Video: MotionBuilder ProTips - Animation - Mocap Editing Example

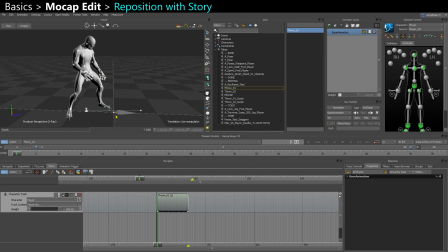504s
And I want to align the character to the scene origin. So I'm going to go in my side view,
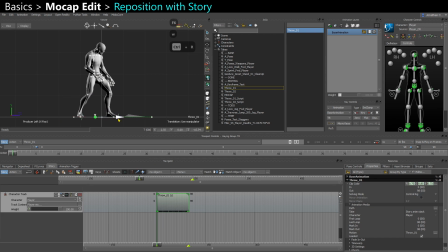510s
start on frame 0, and manually move my character so he starts like on the origin. I usually don't eyeball it because I don't want the pelvis to be exactly on the scene origin.
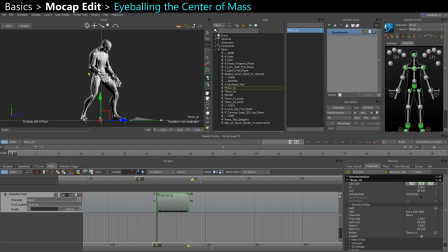523s
I try to, like, I imagine there's a capsule around the player, and I try to eyeball more the center of mass basically. Same on the front, so it's pretty good here. Then I go to the end of the animation, and sometimes, you know, his trajectory may not be well aligned with the scene.
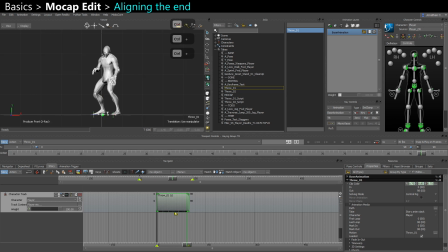541s
So here he goes a bit to the side. It's not so bad, but you can see from the front view that he ends up a bit off-centered. So I'm going to take the rotation this time and reorient the take.
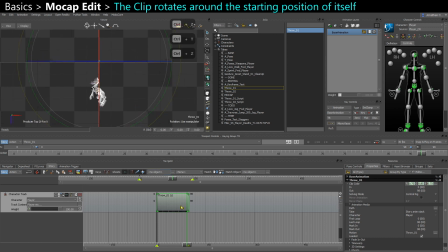555s
So how it works is it actually pivots from the beginning of the take, like the position of the character at the beginning of the take. So it's going to pivot from my origin here. That's why it's better to first align on frame 0 and then align the end of the clip.
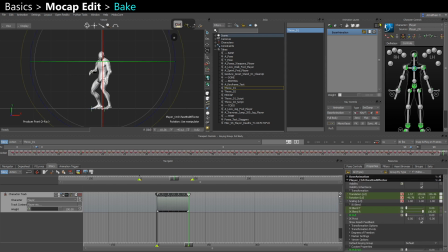575s
And I'm happy with this. I can bake it.
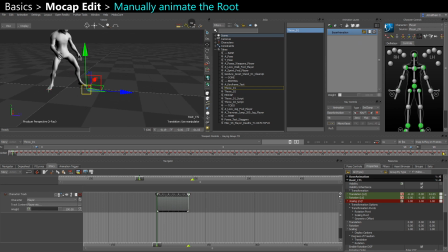586s
So now I want to animate my root control. Again, I can do that manually, maybe in body part or selection, delete all its keys, so the character still moves around but not the root. I'm going to to zero it out in the first frame, so it starts at the scene origin. I can manually animate it.
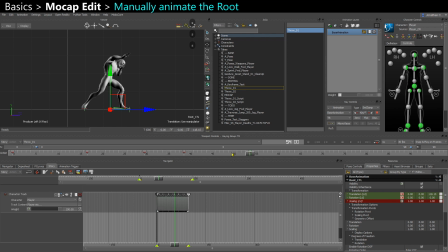609s
Sometimes it's cleaner than just trying to bake it under the pelvis, because it gives you something that's a little more, a little smoother.
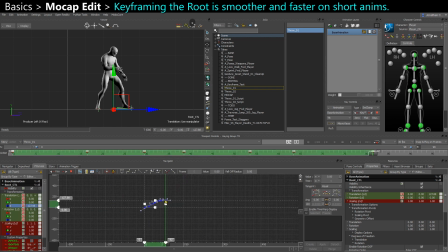624s
Take those curves and make them all auto. Because in games, in lots of moves, you want the character to like start steady, like the root bone not moving during the first frames. Then you want it to kind of follow the character, but not one-on-one, so that
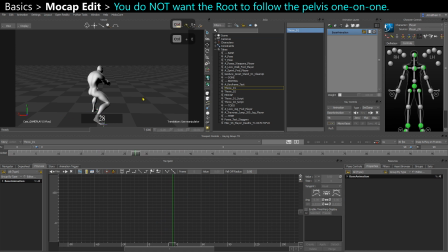643s
from the camera perspective, it feels like the character is a bit detached from the root. And you can see that I only animate on the forward axis here, because I want the character to shift on the side a bit in screen space.
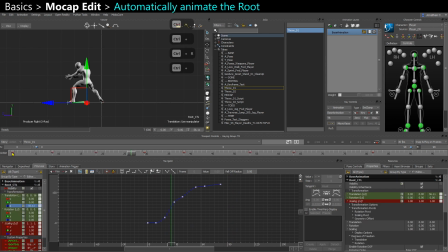656s
So you can animate it manually, or you can actually bake it and then smooth the translation curve. So I usually have an option built in my rigs.
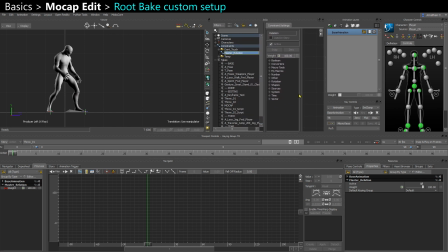668s
In the master relation, for instance, I have a separate constraint that I call temp root bake.
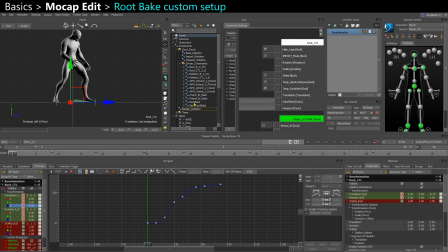678s
So this activates a point constraint. It's like that I call root bake, and it's my root constraint to
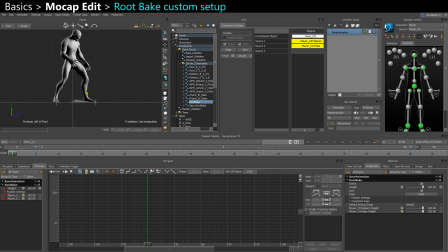689s
both the last bone of the spine and the hips, and it's just constrained on X and Z, so just on the horizontal axis,
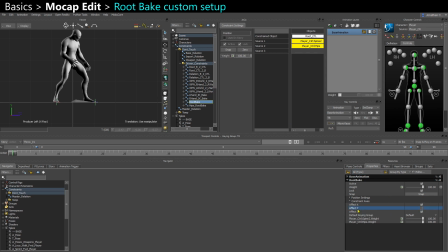699s
as you can see in my constraint axis. So I ignore Y, otherwise it would be floating here in the air. So now my root is following the body. It's kind of following the center of mass, because I use both spine 2 and hips,
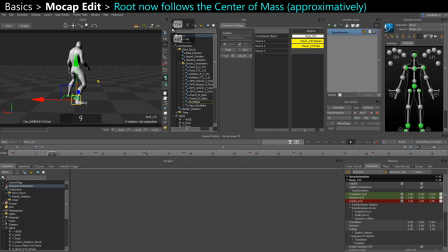716s
so it's a bit more organic than if it was only locked under the hips, for example, because the character still shifts a bit in screen space, so it's not so bad. I can bake that.
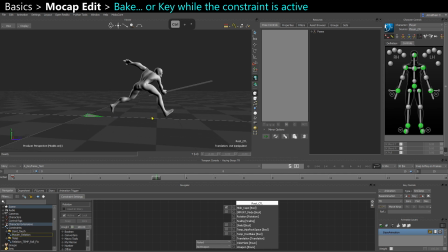729s
With this kind of root bake constraints, you can also, instead of baking, you can just decide to key throughout the animation. So I'm gonna key selected properties.
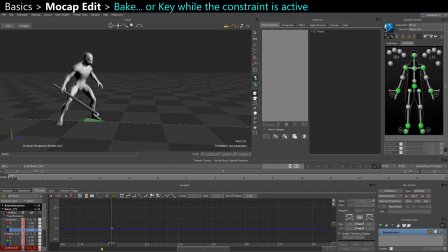744s
In the F-curves, I'm only gonna select the Z translation, and I'm gonna key at the main bits.